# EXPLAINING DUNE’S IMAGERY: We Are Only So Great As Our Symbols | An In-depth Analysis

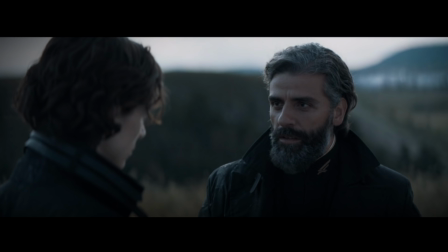[8:11]
Yes, Paul and his father talk about going into a dangerous situation while standing in their family cemetery.
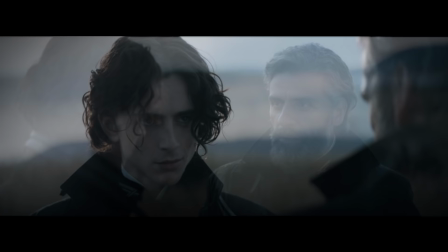[8:18]
This kind of storytelling might be too on the nose for some, and might go completely unnoticed by others, but for me,
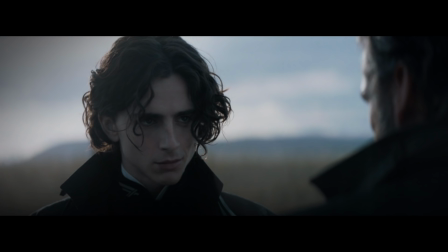[8:24]
it's a great way to squeeze as much meaning and subtext as possible into your scenes.
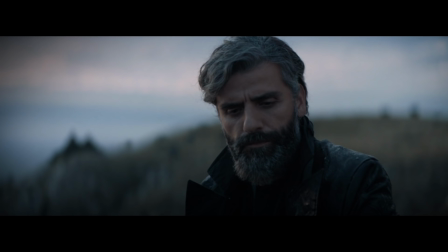[8:30]
Not only is there a sense of morose reluctance, saying goodbye to home, to your father's grave,
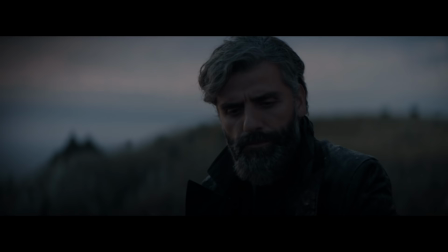[8:36]
leaving the physical space of your family's heritage, but there's also a sense of doom.
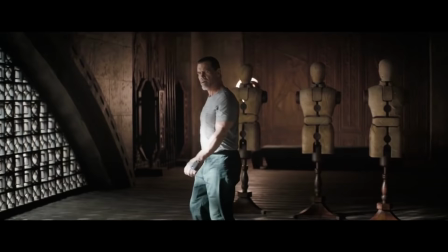[8:41]
The training sequence with Gurney Halleck, which follows,
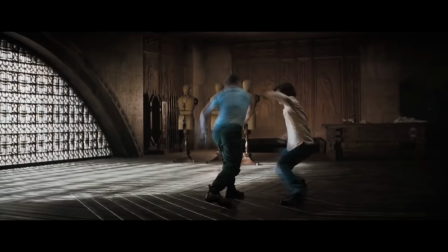[8:45]
tells us that this bullfight can happen at any time, even when we don't expect it or feel like it.
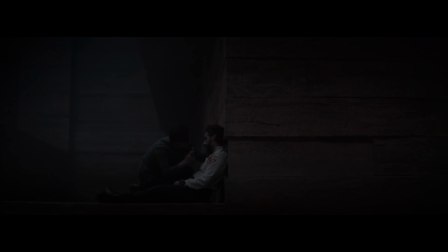[8:52]
Telling Paul never to stand with his back to the door foreshadows the way that Duke Leto will be paralyzed with a dart in the back.
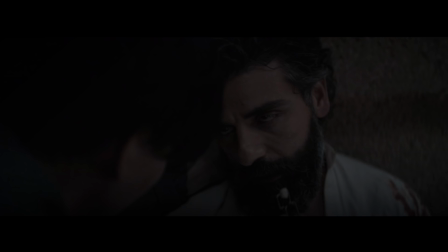[9:00]
Indeed, though Leto cautions Paul time and again against taking risks,
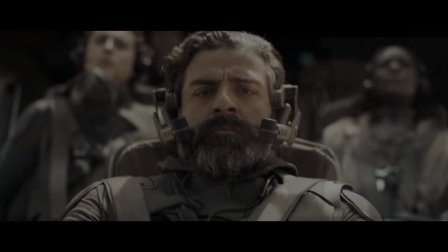[9:05]
it seems the Duke himself won't swallow his own medicine, as time and again, he puts himself in risky situations.
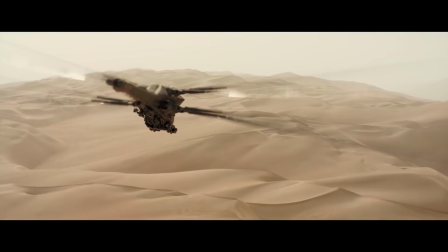[9:14]
We don't blame him for accepting the call to Arrakis, since there is no call that he does not answer, and frankly,
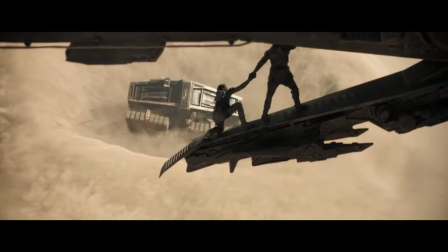[9:20]
we love him for the fact of taking the risk to fly into the desert, and of taking the greater risk of rescuing the spice harvesting crew from the sandworm.
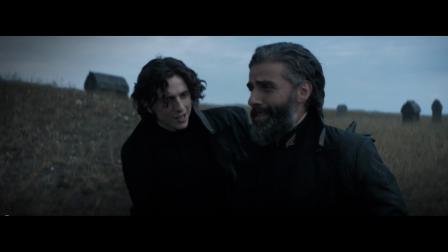[9:29]
But in all these cases, he is doing what he told Paul not to do,
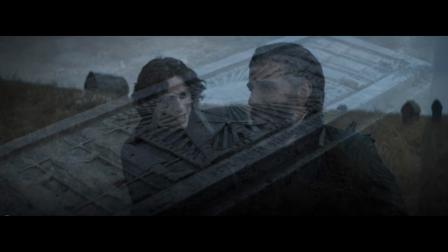[9:34]
putting himself in the arena with the bull, just as old Grandpa Atreides did.
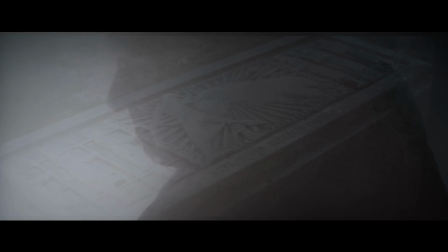[9:40]
The Atreides are bound by their blood to fight bulls. And of course, we know who the bull is in this story.
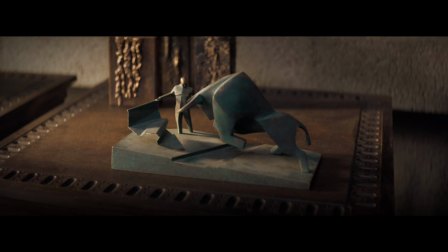[9:47]
Now, my understanding is that the name Harkonnen has an etymological connection with the Finnish words for bull and iron.
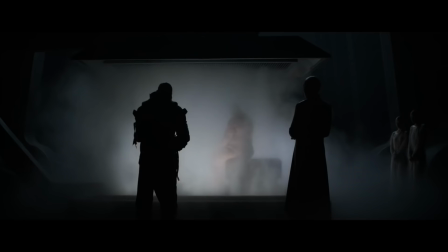[9:56]
The Harkonnens are the iron bulls. And though there is no way we could know that etymological connection merely from the film, we don't need it spelled out for us, because we know intuitively that the Harkonnens are ravaging bulls simply from the symbols we are given.
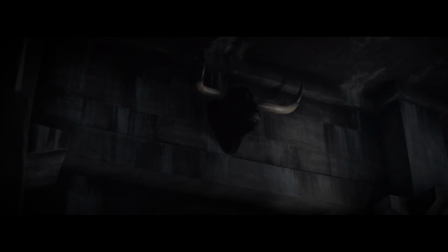[10:12]
Again, the theme of bullfighting emerges in the Gom Jabbar scene, where, passing by a taxidermied bull's head,
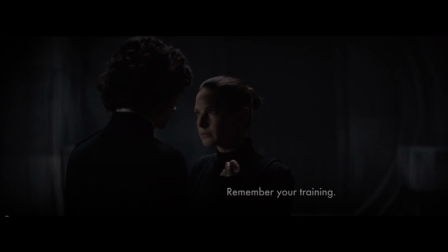[10:20]
Jessica signs to Paul, telling him to remember his training. Here again, there is a connection between the fighting of bulls and Paul's Bene Gesserit skills.
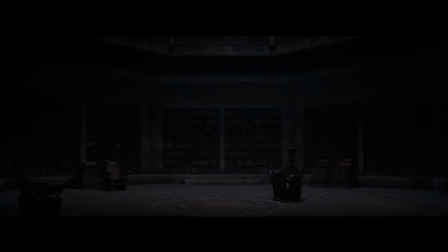[10:30]
Upon entering the room, an ethereal voice asks, who are you?
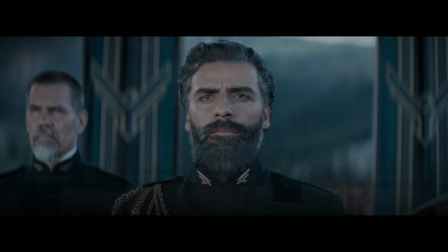[10:35]
And the Reverend Mother says, defiance in the eyes, like his father, thus folding the ceremony scene into this one.
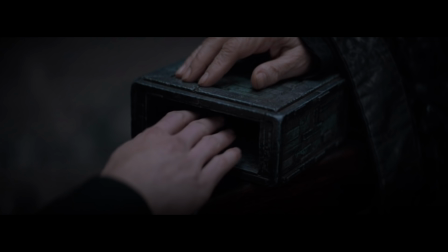[10:44]
What follows is something Villeneuve referred to as a duel between Paul and the Reverend Mother.
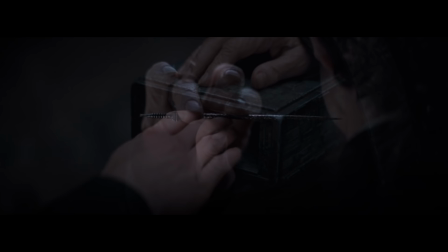[10:51]
The hand in the box is replaced by shots of hands interpolated between other visions.
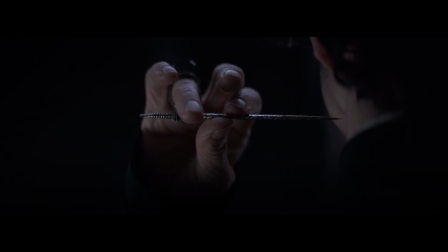[10:57]
While the Reverend Mother seems to be controlling Paul by torturing his hand in the box and holding a poisoned needle to his neck,
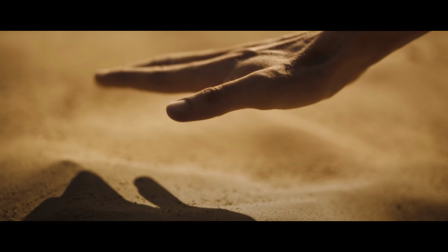[11:05]
the hand actually manifests itself as belonging to a being who transcends space and time,
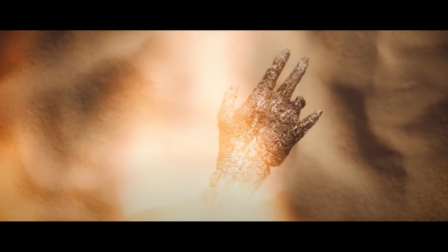[11:12]
although Paul himself doesn't really understand this yet. We are confronted with images of hands and fire, for that is what the box contains,
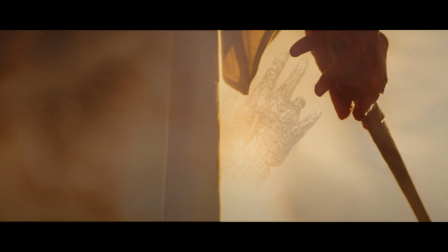[11:20]
a burning sensation of heat upon heat upon heat, but in forms of future visions,
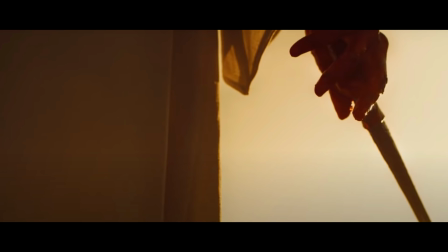[11:26]
transforming the pain and the suffering into potential prophecy,
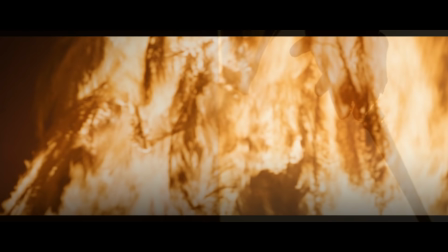[11:31]
images that will be important later.
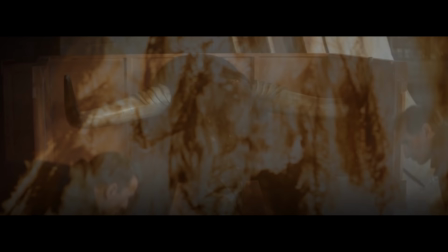[11:34]
The burning palm trees in particular have significance in relation to the head of the bull, as they are burning from the Harkonnen attack on Arakeen.
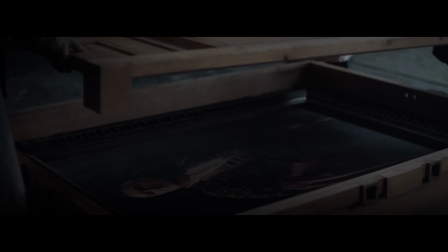[11:43]
By the time we leave Caladan, and the bull's head is packed up along with the portrait to be brought to Arrakis,
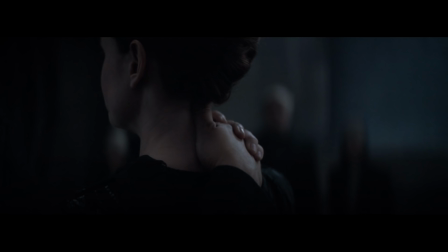[11:50]
We should be trained to carry these symbols with us too. The Atreides are people who fight and die facing bulls.
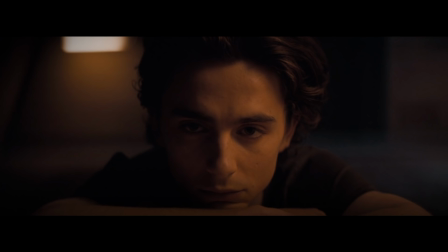[11:58]
Indeed, this seems to be their unavoidable destiny.
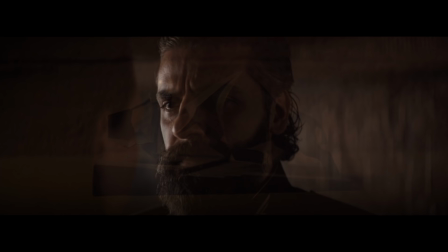[12:01]
We are shown the bull again before the Harkonnen attack on the palace, right after Leto says, I thought we'd have more time.
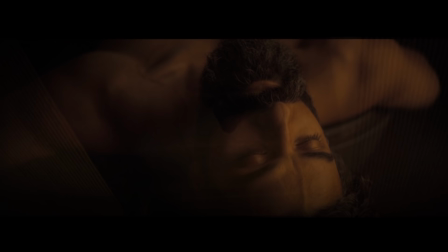[12:09]
After that, the next time we see the bull's head is just before and after the Duke dies,
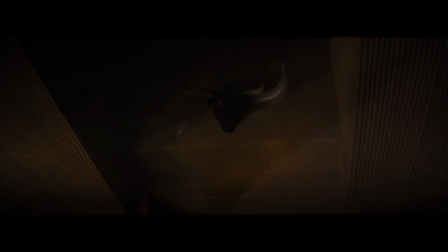[12:16]
Which, as far as I can tell, is the last time we see it in this film.